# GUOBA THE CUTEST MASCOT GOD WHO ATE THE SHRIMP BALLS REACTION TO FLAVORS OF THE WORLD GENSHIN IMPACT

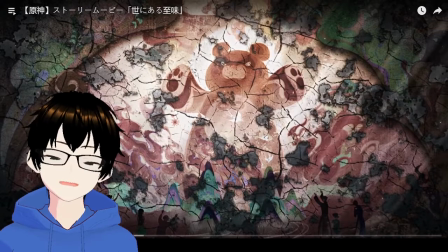I like this, this kind of like aged crumbling mural or yeah mural that's technically what is basically just painted on the wall and the plants has basically aged and dried out and started to crack and you just kind of see this
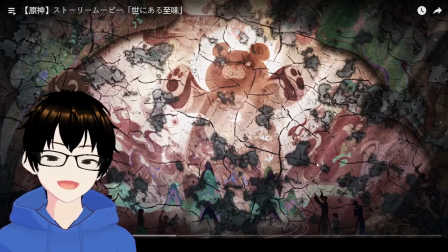aging effect where the paints flaked off showing how long the time has passed and how this god has been kind of forgotten i
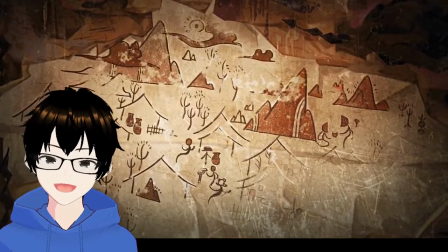love how
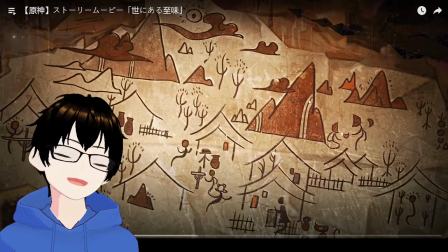they've actually kind of referenced ancient paintings ancient cave paintings for this and then they kind of added the style of these kind of Chinese symbols and
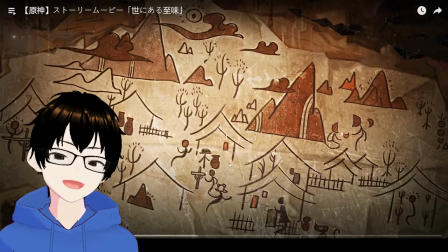characters to symbolize the people the trees and even the mountains for example are kind of like the old forms and even house way the other way the house is drawn
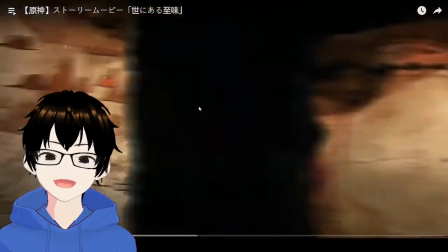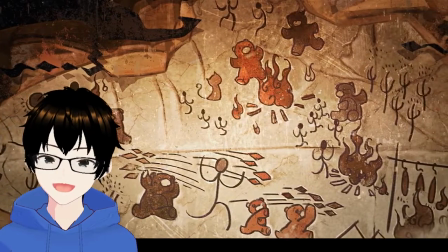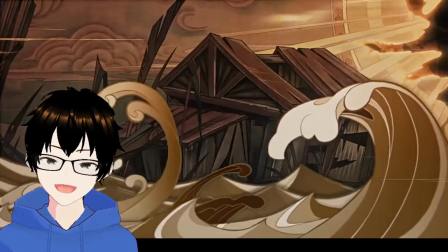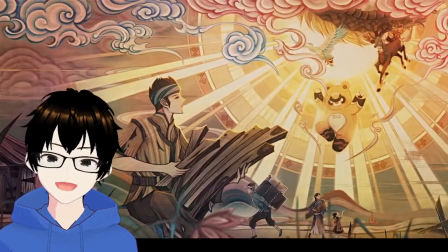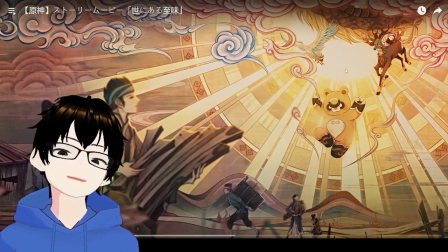I like this, how they descend from heaven kind of art style here,
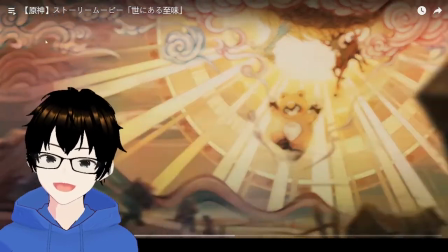with the classical style of the clouds of that I believe it's the Tang era that used this sort of painting style I
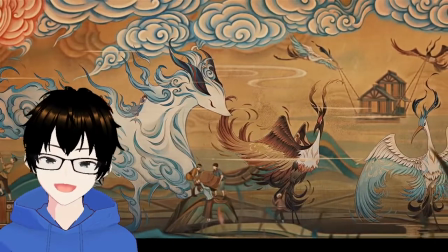mean if the Chirin was this big
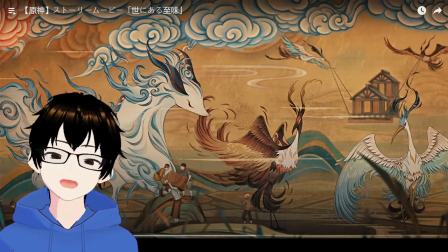Ganyu's mom must have been very large I mean we know from some of the lore that Ganyu herself herself was quite
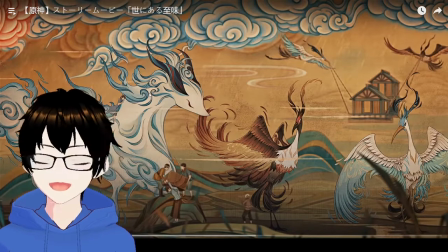a chubby child so maybe that's linked to the size of her mum
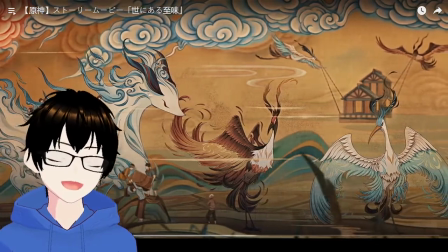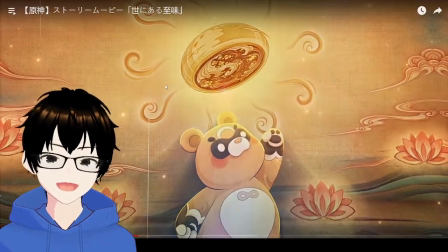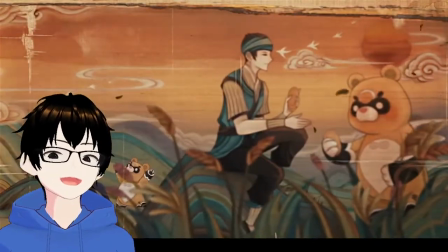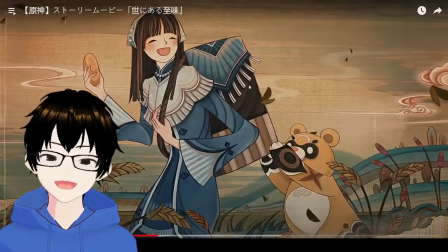yeah so this is the moro meat bun
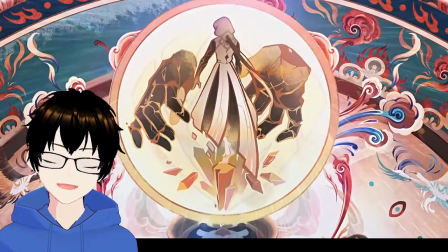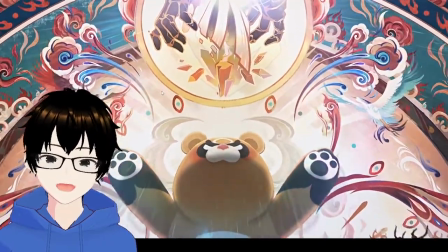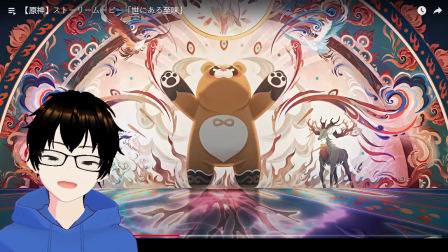You've got to admit that this style of artwork is just amazing in its own right? The way that they weave in the art style of mythology in China into Genshin Impact to
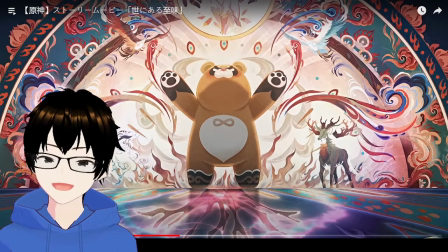kind of make it relevant and to make it relatable is something that just takes a lot of effort. and even the colours that are used as well is very similar to those time
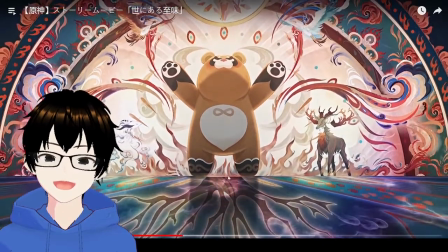periods you can
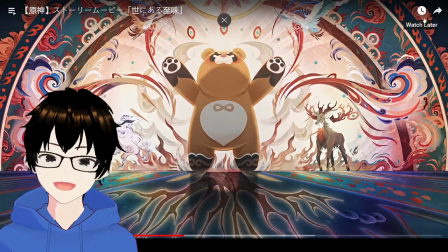see the buddhist influences that are around that time as well in the script and designs
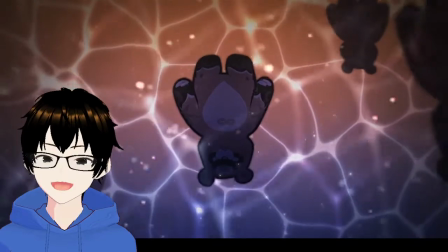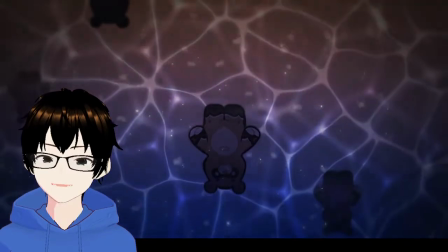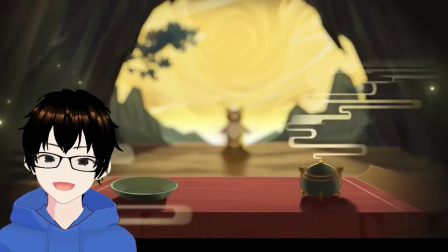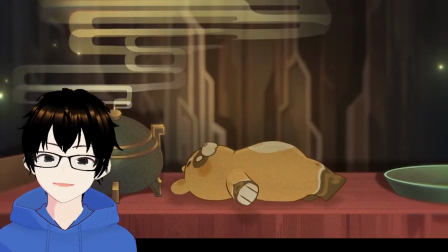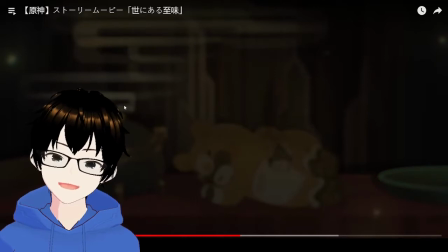I love how they just keep everything consistent with the background art like for Smoke for example who's drawn in that style of artwork
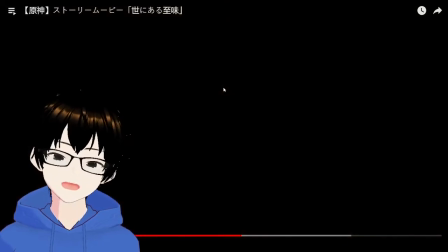rather than trying to change the animation They've just kept it consistent while keeping Goba in a certain style as well.